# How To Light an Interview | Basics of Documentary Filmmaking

Or you can get real dramatic with it and instead put negative fill on my right side to get even more contrast and deeper shadows on the right side of my face so that you can get a moodier, almost more cinematic look to your interview. And to be honest, you can even eschew an edge light at all or you can use something even smaller to sell the effect like, say, an MC light or a very dim practical in the backdrop. Now let's get into the second setup, the cove light. This is very much a poor man's version of what Roger Deakins has famously coined cove lighting.
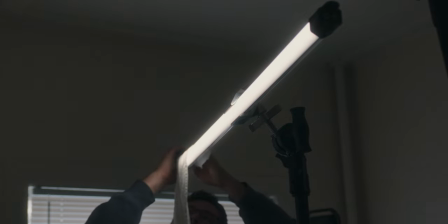4:37 My version of this is taking my two pavo tubes, which already have diffusion because they are in a plastic tube,
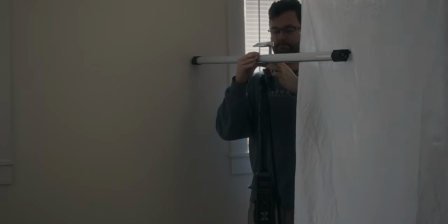4:44 setting them up on both my C-stands with Cardellini clamps,
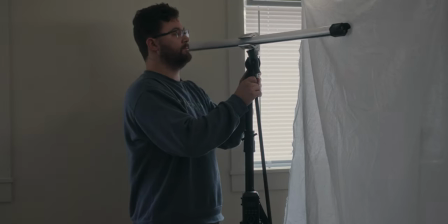4:48 and then fastening my sheet of bleach muslin to both ends of those tube lights,
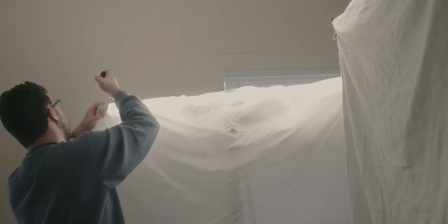4:55 angling them so until you get a shape like this. This is essentially a poor man's cove light, and if you want to go the extra mile with this, you can just set up a bigger diffusion source to cover the entire corner of a room that you want the light to be coming from. Now me personally for this I have my cove lights on this side of the room because I want to motivate the window lighting that's already available to us.
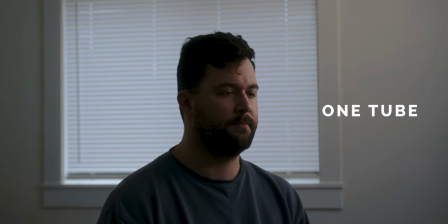5:17 This is actually my go-to for a lot of my interviews because it really is a one-stop shop and guarantees a soft wrap of
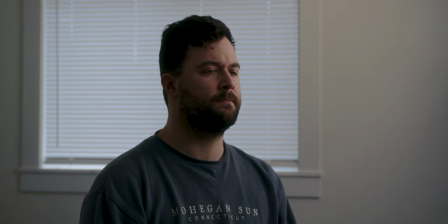5:26 light around my subject and because it's using tubes and because it's using a bigger source of bleached muslin I actually find the spill to be a little more pleasant and I don't have to worry so much about adding negative fill or getting an ultra bounce or some other bounce material on my right here in order to fill out the face here.
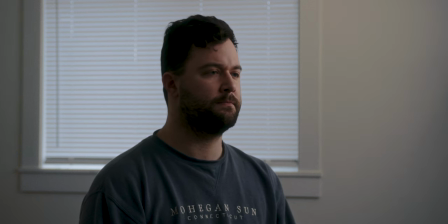5:45 I'm getting a much softer, dare I say, cinematic wrap across my subject's face. Also for me, this Cove Lighting style of setup can be used in a lot more than just interview setups. I actually think this setup would be fantastic for most narrative beats or music video beats. Basically, whenever you just need a simply built large and soft key source that's going to motivate available light but give you a nice wrap around your subject to get that control you're looking for. Now if you want to add to the backlight this is where I would actually use something like the 60x on like 1% and get my backlight using that but then we're pretty much just setting up a three point lighting setup once again so that's up to you. But if you're somebody that doesn't need something like the edge light or that broadcast or higher key kind of look and you are leaning on something that's more focused on the wrapping of light and the cinematic feel the cove light is the way to go and you can do it pretty simply by
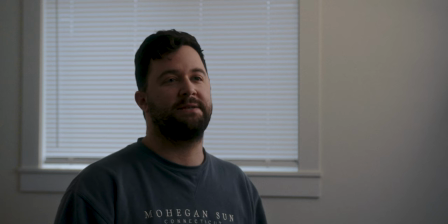6:41 yourself without a crew now although i think the three-point lighting setup has a place it's just not normally for me because i think there's just a lot going on and personally i don't think a lot of gd is needed to make a good image but But this setup is definitely a go-to
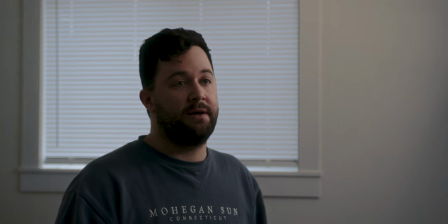6:56 for me for documentary and narrative because it's just a when in doubt way of how to get a soft look on the face,
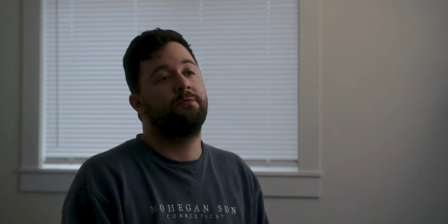7:04 easy rapid light, and also using the Pavo tubes so they're battery powered. If we need to run a gun with this, we absolutely can.
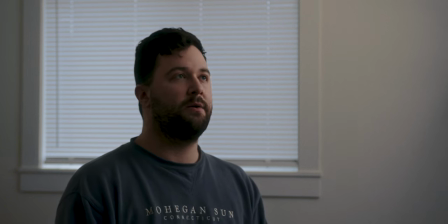7:12 It doesn't have to be as elaborate of a G&E setup as some of the others, which is why I prefer this normally over the three-point lighting setup. The last setup is natural light. If you're like me and you are a solo filmmaker, guerrilla filmmaker, or you find yourself just not having a crew for 90% of what you're doing, then by God are windows just your best friend sometimes. It's also important to note that sometimes having all this stuff in your lighting setup for an interview, it might take something away from the actual interview itself. Not everyone is super comfortable being surrounded by lights, cameras, microphones, and all this stuff.
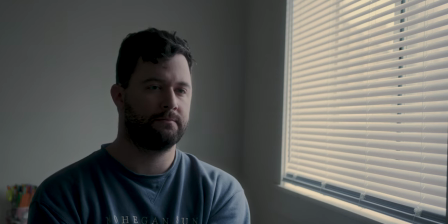7:52 And personally, if I'm doing a much more dramatic interview, I'm going to prefer using natural light because it means I'm running in less gear. It means I have more time to focus on my subject.
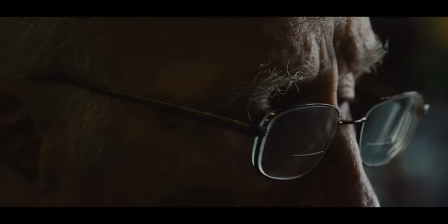8:02 And most importantly, my subject is far more comfortable in a natural light setup because it's cozier.